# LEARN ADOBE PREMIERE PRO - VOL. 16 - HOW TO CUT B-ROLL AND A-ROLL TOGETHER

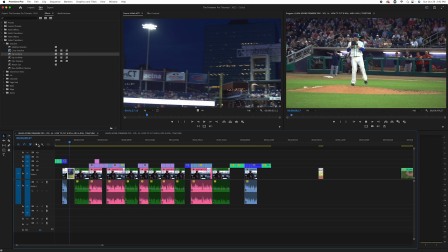1736s I'm a relief pitcher for the Hartford Yard Goats.
A little bit of him pitching. And then we're going to dip to black into his interview.
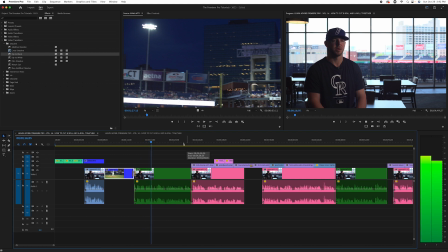1744s Born into a family.
Because we're showing kind of some pacing here.
That loved baseball. I had an older brother, older sister, 4 and 2 years older than me.
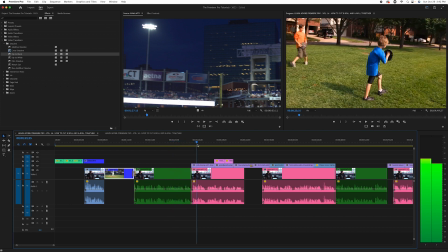1751s
So as soon as I was born, and we've seen this part, and we know why.
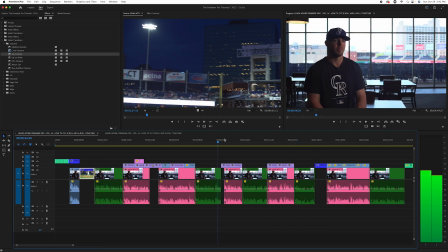1759s
So now we're going to go over to. Now we had some stock footage of a baseball player.
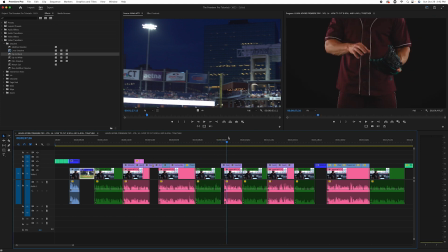1763s
So the idea is he's talking about playing in college and switching to pitching. So we want to show something that focuses on pitching, but we also want something that could look like a younger version of him, right? And this is this cool, like ESPN sports stock, you know, black background, serious, dramatic kind of thing.
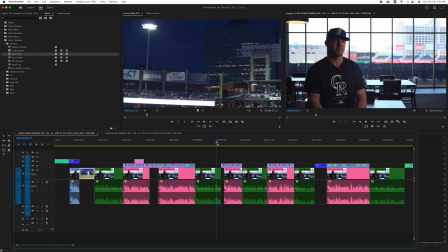1779s
So this really works here. So let's take a look at that.
Fall in love watching me do what I love.
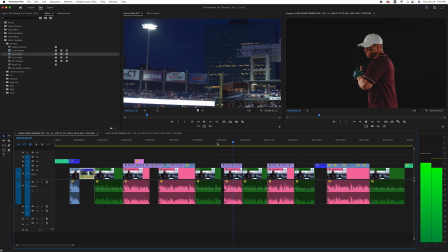1785s After my junior year, I started pitching only and focusing on that, and been doing that ever since.
So you see how that makes perfect sense. We're seeing his transition into being from a general baseball player to specifically a pitcher. And again, now we're telling a story. So again, this edit is still a little bit naked. Ain't nobody got time for that. But that just means
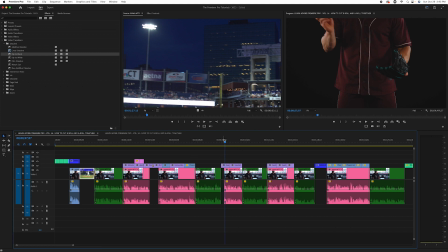1804s
we're still going to fill in music and graphics that are going to make this not, because right now this feels a little abrupt, right?
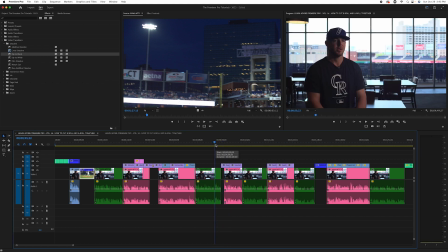1809s Let me do what I love.
After, but we may add a transition, we may add music, we may add graphics that are going to make that more of a smooth transition. So again, put your goggles on. All we're doing right this second is making sure the B-roll matches. Once we do that, that's the next level where we start to put it all together and smooth it out and polish it up.
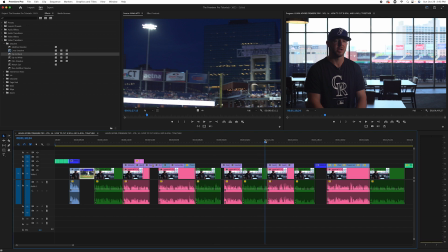1827s
So let's look at our next soundbite and B-roll section.
Here today, he really taught me a lot.
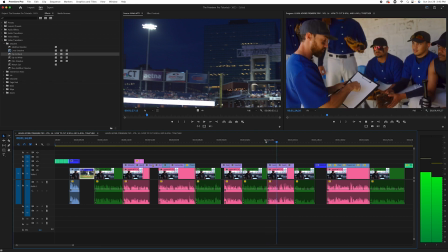1832s He played minor league baseball for a long time and really taught me,
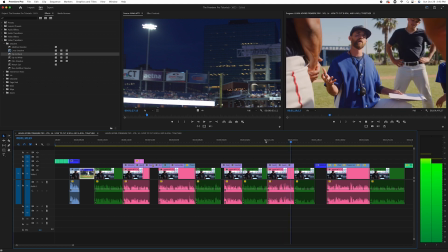1836s got me headed in the right direction and got my foot in the door. And so he's talking about his coach.
So this should be someone that looks like they're coaching college kids. The coach himself in college might be a little younger.
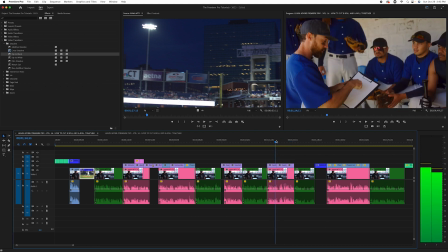1846s
So the very important point to make here is these are stock footage clips that we chose, but it's of the same model.
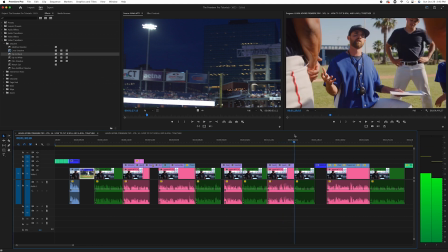1853s
And we're going to some different shots that look like they all match together.
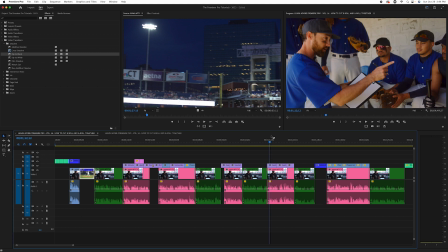1857s
So what this does is this really makes it plausibly, again, we can argue in court that maybe we could have shot this and this is kind of our B-roll sequence that we cut from that.
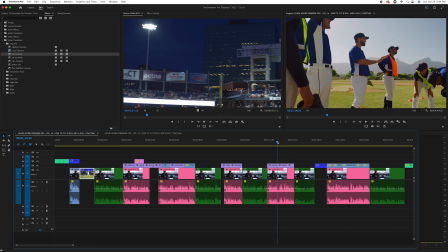1865s
If you showed 3 different models in 3 different stadiums and 3 different jerseys, just not going to look right and you're going to take your audience out of the edit.
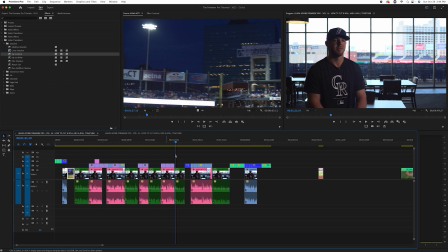1872s
So all these details are important. Let's go to our next section. So this is a interstitial portion that we needed to just cover with some B-roll. So let's take a look at that. And when you're doing interstitial, you want to look at what they said before and after to make sure it makes sense.
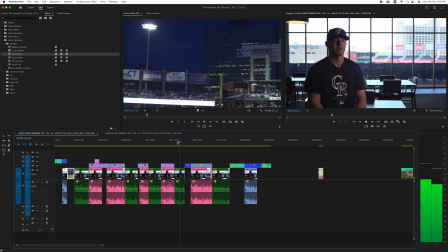1885s Luckily, I've had a lot of great coaches since then to, help just me keep getting better.
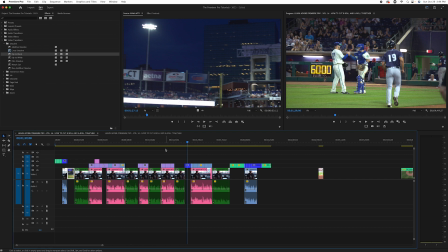1892s
Okay, so now here's the point. All this before, I just pointed my finger at the screen like you can see my finger in the room. All this before this is the history, right? This is what led up to where I am now.
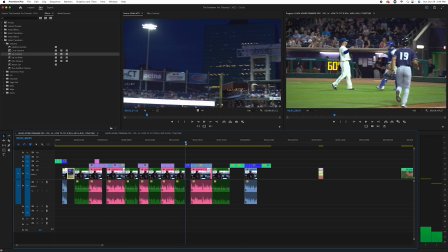1905s
Now we're kind of getting to where he is now. So this is where we can start to show the stuff that we shot that makes sense in his current career.
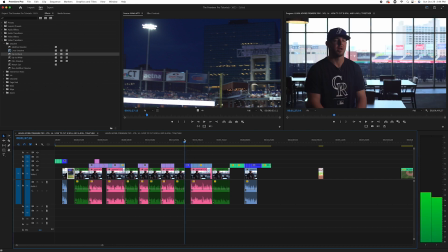1914s
And also, these are great points for music changes because you're moving the story along and you want to give it a new energy and you want it to feel different than before. So we're going to kind of make a note mentally here that this interstitial part here where we transition from before the past to now,
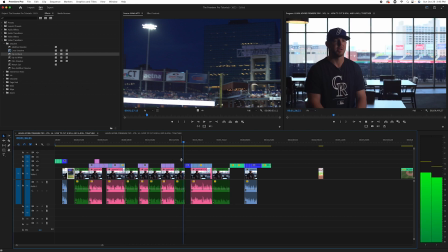1933s
that's a great spot for a music change. So let's look at that.
Just me keep getting better.
Because getting better and getting to where he is now.
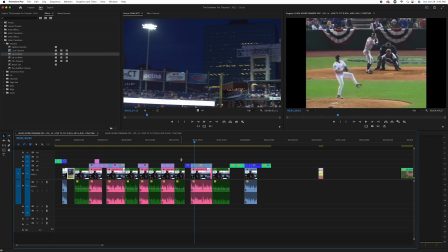1941s Chipper Jones always been my favorite player, I think.
So now he's talking about Chipper Jones' favorite player. So we pulled some old Braves footage.
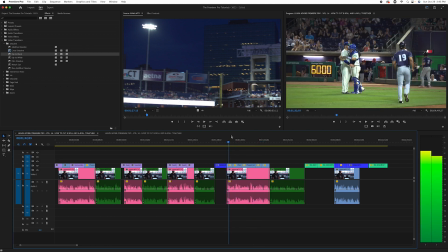1947s
And here's the point, guys. Okay, I get it. 16:9 HD.
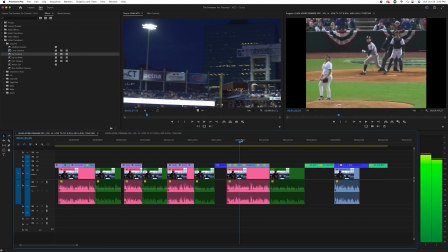1953s
That's the world we live in. But he's talking about something that happened in the early 1990s. And in the early 1990s, believe it or not, this is what broadcast television looked like.
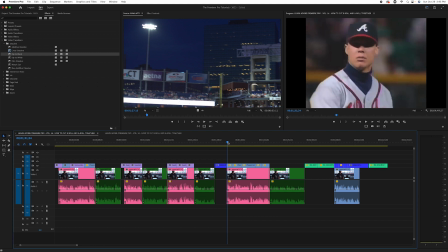1963s
So it's okay because this is a historical reference. We don't have to pretend that there was HD then. We don't have to pretend it was 16:9. Let it be 4:3 and let it be what it was. Now, one thing you can do here, though, if you want to aesthetically fill this without distorting it, you can duplicate your layer.
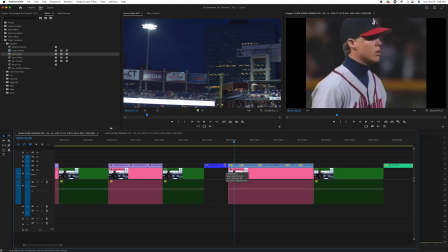1981s
And I'll just show you that now because it's something that's pretty easy to do.